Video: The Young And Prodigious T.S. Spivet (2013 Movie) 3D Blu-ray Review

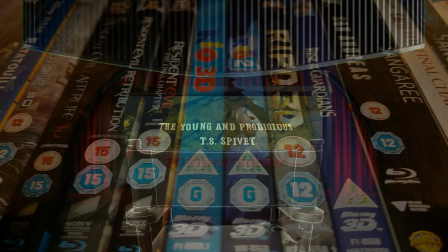[0:05]
Hello and welcome to the 3D Blu-ray Bunker.
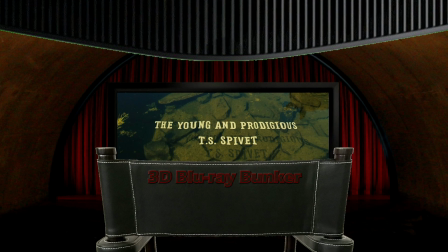[0:07]
This is a place for us die-hard fans of 3D where we look exclusively at 3D Blu-rays, not to review the film itself,
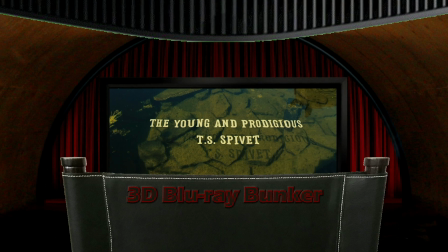[0:14]
but to have a close-up look at the film's 3D with some thoughts about how well it works.
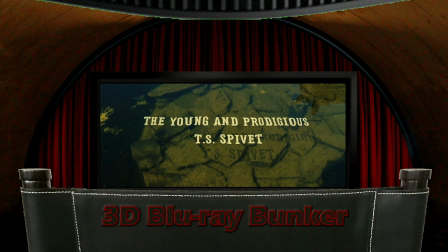[0:18]
And today we're looking at the young and prodigious TS Spivet. That's Jean-Pierre film from 2013.
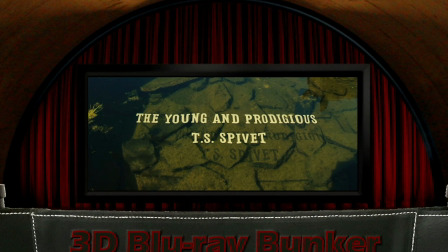[0:26]
He's the guy who made Amélie, but if you're not a fan of French language films, you'll be happy that this one is in the English language, set in the USA.
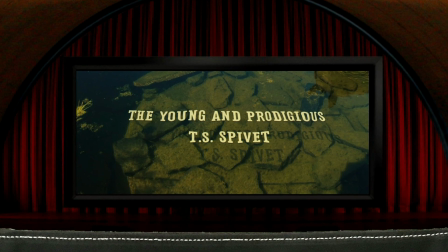[0:35]
The aspect ratio is 2.39 to 1, which is something I'll come back to later, and the film was shot in native 3D.
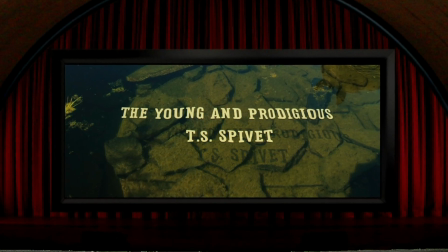[0:43]
Whilst being shot with 3D cameras isn't always a sign of this, this is one of those films that I'd call a genuine 3D film.
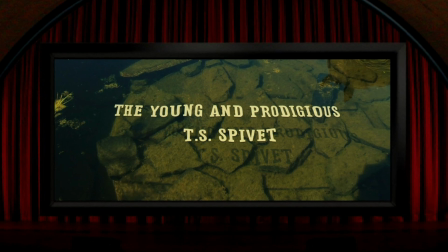[0:51]
That's to say that the 3D element is clearly very deeply embedded within the film's entire production,
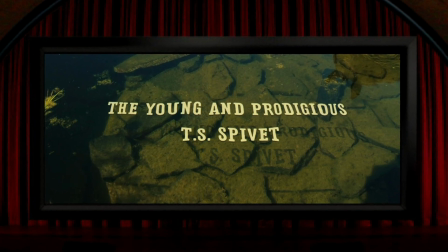[0:57]
and not only would I call this a genuine 3D film, but amongst those, this is an absolute thoroughbred where the amount of care,
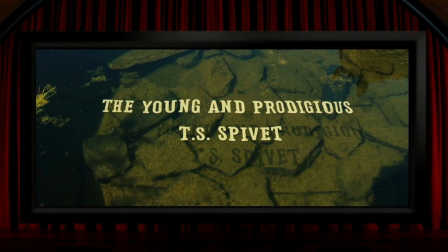[1:05]
attention to detail and skill that was put into its 3D,
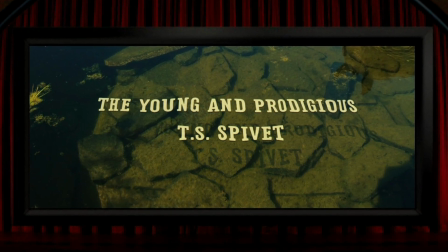[1:09]
I think really earns this a place right up there alongside the all-time classic 3D movies.
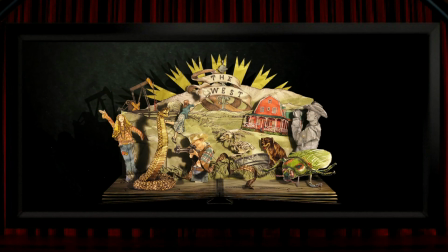[1:14]
The film opens with a chapter heading, of which there are a few throughout, that's presented in the form of a pop-up book. It's a sort of whimsical and creative, and it looks nice in 3D, and to me it almost feels like a reference to the fact that this is how quite a few people seem to think 3D films look,
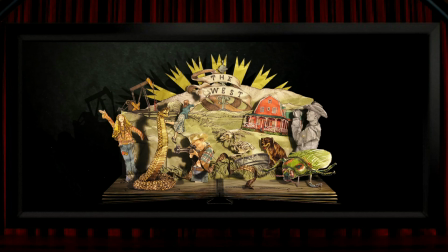[1:33]
like layers of flat cardboard cutouts. And they even throw in a scene later in the film where TS is hiding from someone in between two cardboard cutout characters,
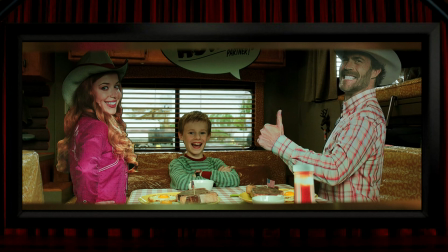[1:44]
and it feels almost as if the film is saying, this is what cardboard cutouts look like, but as you can see, the rest of our film looks nothing whatsoever like that. And it really doesn't. This film is absolutely filled from start to finish with gorgeous, solid-looking 3D.
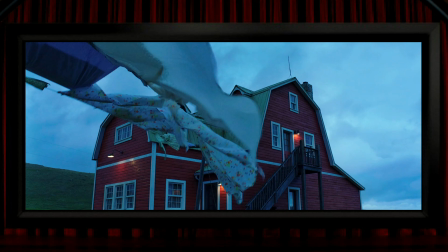[2:01]
It looks to me like pretty much every shot in the film has been composed to look good in 3D.
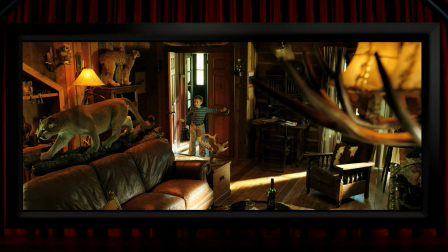[2:06]
The production design usually fills the frame across every axis with things in the foreground, middle ground and background,
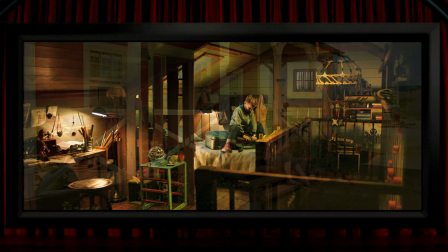[2:13]
and if some of these are locations rather than sets, they look like they've been well chosen for their very three-dimensional structures.
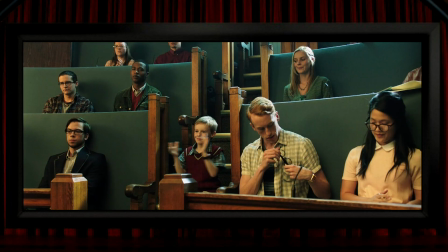[2:20]
There was a similar shot of a lecture theatre in the post-converted 3D film San Andreas, which is a great venue for 3D, with not only the rows of seats but also the depth down to the lecturer.
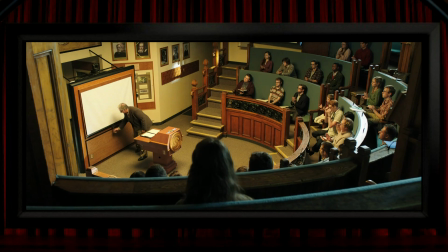[2:31]
And funnily enough, San Andreas also had a shot where a television camera moves towards and out of the screen, just like this one.
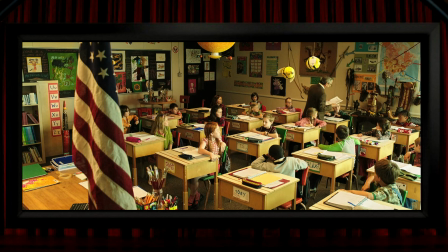[2:38]
Multiple rows of anything always tend to offer good 3D, so this schoolroom is another really nice shot with a flag in the foreground there just for good measure. I think that whereas shots like this make for perfectly good 3D,
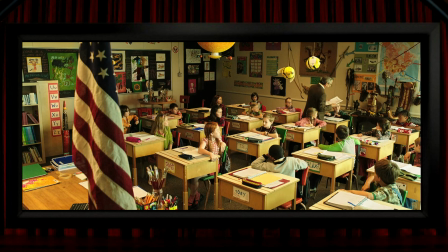[2:52]
the same sort of shot can be used to create great 3D when it plays a powerful role in the drama, like this view of TS,
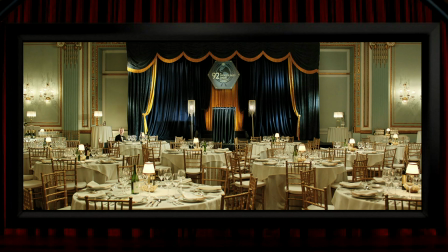[3:00]
where the depth in the composition of the tables plays a significant part in placing him as an isolated figure in the background. It's worth mentioning, I think, that the stereographer here is a guy called Dimitri Portelli, who'd previously worked on another 3D classic, Martin Scorsese's Hugo, and his work here is of the same sort of quality.
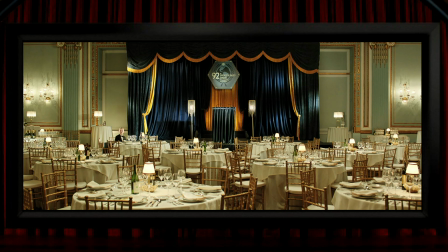[3:17]
It's nice to see his credit at the end of the film, which I think is the most fun stereographer credit that I can remember seeing,
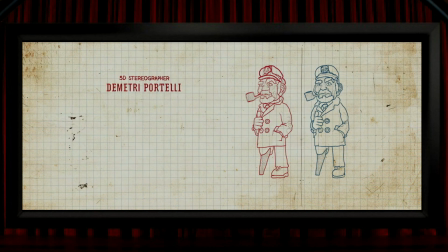[3:24]
with diagrams showing double imaging, convergence points, and a little stereoscope there.
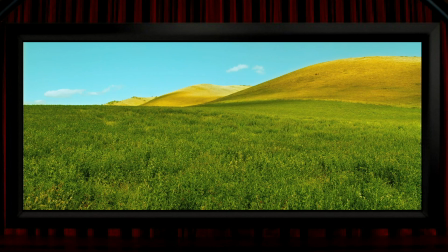[3:30]
So I think there are a number of things that set this apart from the majority of 3D films, particularly a lot of the post-converted ones. Firstly, and whilst this might sound like a relatively minor technical thing, I think it's always worth mentioning,
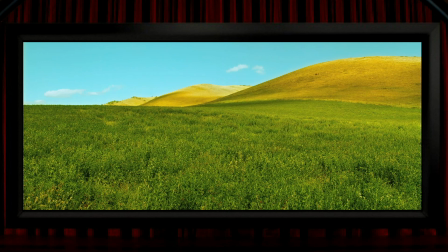[3:44]
and that's that post-converted films just can't begin to show some things like foliage in the kind of detail that natively shot films can. So the grass here looks absolutely gorgeous, and coupled with the strong colour palette on show here,
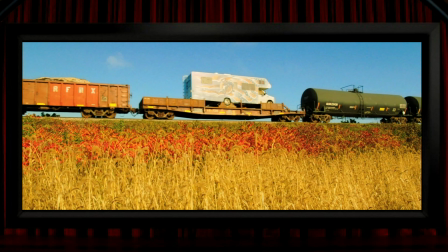[3:58]
the power of the 3D does help to place you into the somewhat unusual world in which this film is set. But I think there are some much more fundamental things that place this film well above a large number of other 3D films, foremost of which is the way the film was shot.
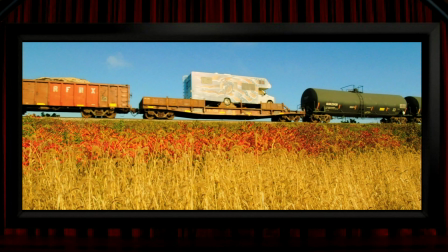[4:12]
It's such a joy these days to see a film where someone on the camera team brought a tripod along to the production,
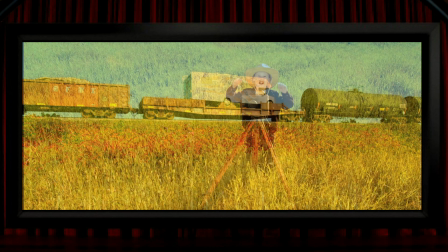[4:18]
which I like to think they're trying to reference here, and even better,
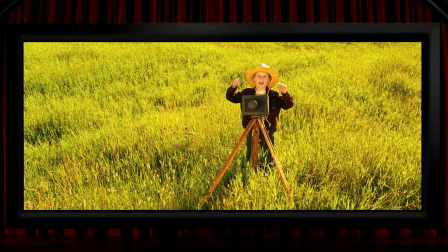[4:22]
they often lock the camera into position and let the action create the movement rather than any fast-moving camera work. And I think a lot of films used to be shot this way. Maybe it was the sort of MTV generation that helped to define the way that far too many modern films look, and I suppose the ease of editing in the digital age hasn't helped.
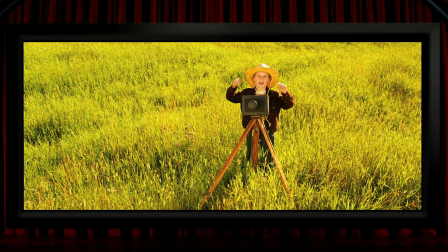[4:41]
In my opinion, there is a place in filmmaking for quick edits and shaky cam and frantic camera moves, but it's a much more limited place than we tend to see, and thankfully this film doesn't use any of those techniques, which in my book is a bonus even in 2D, but in 3D it's a massive bonus.
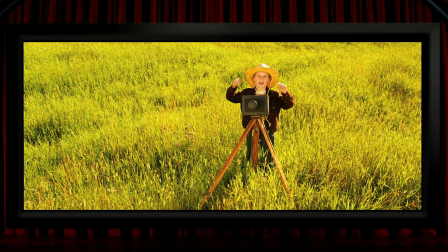[4:57]
And also the cinematography here is bright and colourful and crystal clear, so in other words, this is shot shot the way that I think a film should be if 3D is considered to be a crucial part of the package.
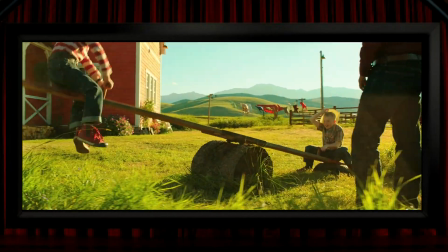[5:09]
When the camera does move, it almost always does so beautifully slowly, like here,
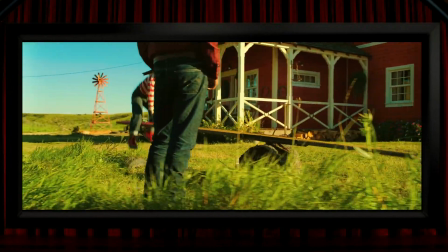[5:14]
and more grass there, which is kept in the foreground throughout the camera's movement.
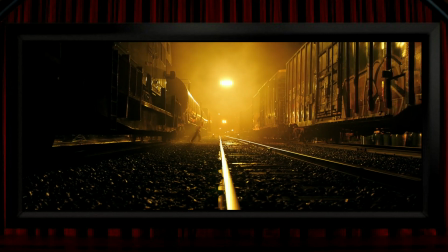[5:19]
Lots of other camera moves serve the 3D perfectly, like moving solidly across the depth of the railway lines here,
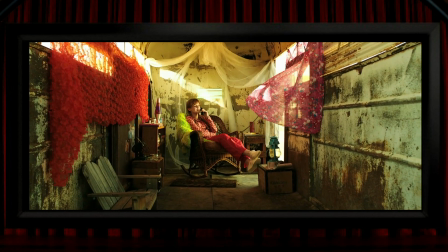[5:25]
or moving in through this room, which has even been dressed with those curtains fluttering into 3D space,
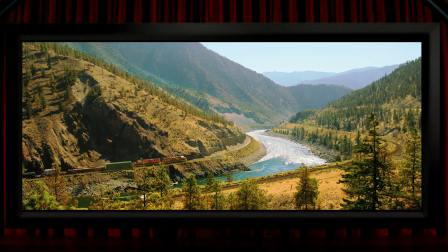[5:31]
icing on this delicious 3D cake. There might be some slightly hyper-stereo shots, which is what this landscape looks like to me. It's not super strong, but it does look a little bit more three-dimensional than I think the natural view would appear to be.
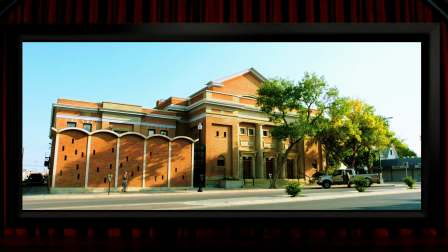[5:45]
Same sort of thing looking across at this building. It feels like the rig would have been wound up here to its fullest lens separation, so they avoid making either of these views look flat, which I think could have happened at this sort of distance.
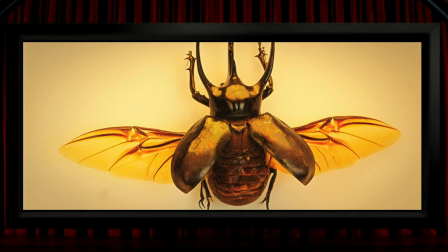[5:58]
And going in the other direction, it looks like they've got a couple of stunning macro shots, presumably with very little separation between the lenses, to give us these really lovely close-up views of insects.
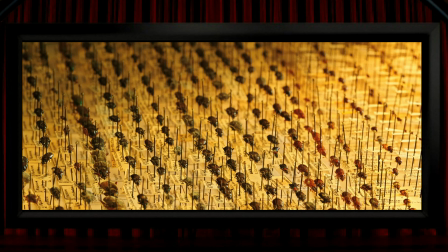[6:09]
So this time high-po stereo, again with a strength in the 3D that's impossible to see in reality because our eyes are too far apart. There's a shot where the camera appears to pull back from the inside of a car right through the rain-spattered window,
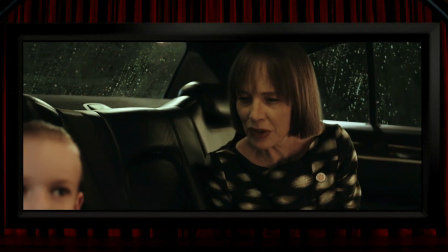[6:23]
and TS's narration at the time says, the amazing thing about water drops is they always take the path of least resistance.
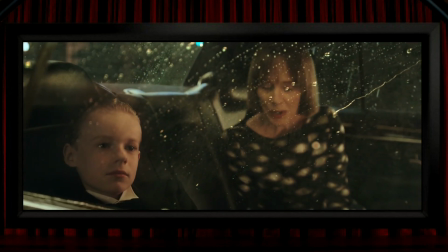[6:31] For humans, it's exactly the opposite.
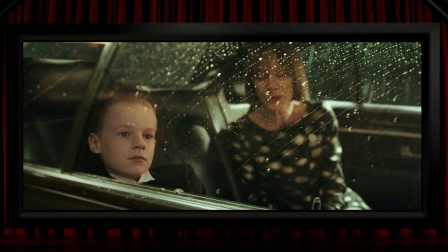[6:34]
It's a lovely line, and it made me smile as we've just taken a path of extreme resistance through a car's window,
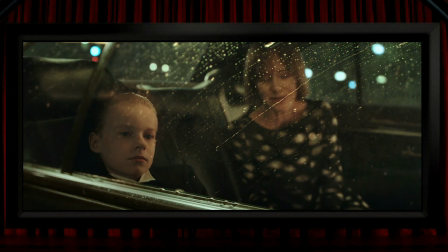[6:41]
and the 3D effect here is, as ever in this film, very wonderful.
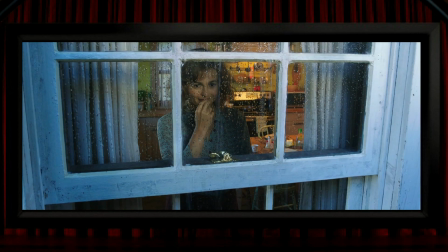[6:46]
And being framed through a rain-covered window is always a bit of a winning 3D shot, so it's nice to see it done again here with Helena Bonham Carter, who's great in this film as the mother, and this is one of those shots whose symbolism works fine in a 2D film, but is just so much better in a 3D film.
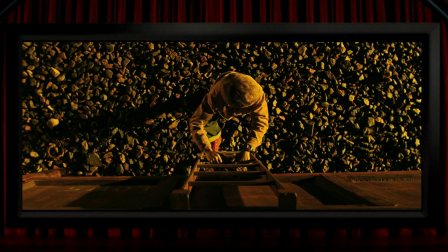[7:03]
There's a shot often used in 3D films where we're looking down on someone high up on a ladder, and it seems like this film is almost being playful with that shot by showing little TS on a tiny little ladder here, although the 3D is still excellent.
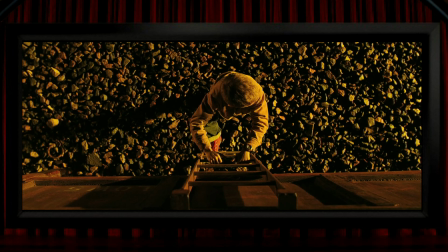[7:18]
For those who crave pop-outs from their 3D films, this film has plenty to offer, and while some of it is subtle, there are shots that go all in with the pop-out effect, like TS thrusting this prop sword way out of the screen, and like every shot in the film, this isn't the all too often blink and you'll miss it type of shot, but it's held for a nice long time. And better than that sword is this shot of a gun.
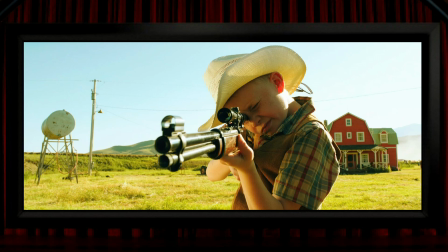[7:43]
So I think the most used shot of all in the whole history of 3D cinema is probably a gun being held towards the camera and out of the screen. Some films do it better than others, and to my eyes, this is one of the best examples of it you'll ever see.
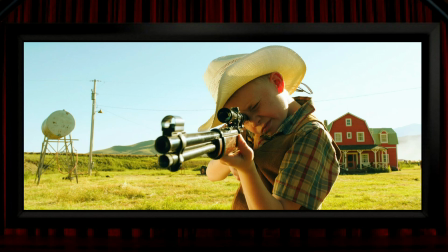[7:58]
It's a nice, brightly lit shot, the shot's held for plenty of time, the cameraman is sober, plus it's a rifle with a long barrel so it comes a good way out of the screen, and better still, it's all contained within the frame,
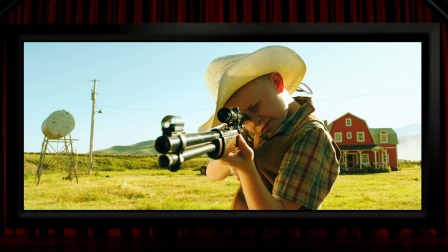[8:12]
and the depth of field in the focus covers pretty much everything from the tip of the barrel to the house way in the background.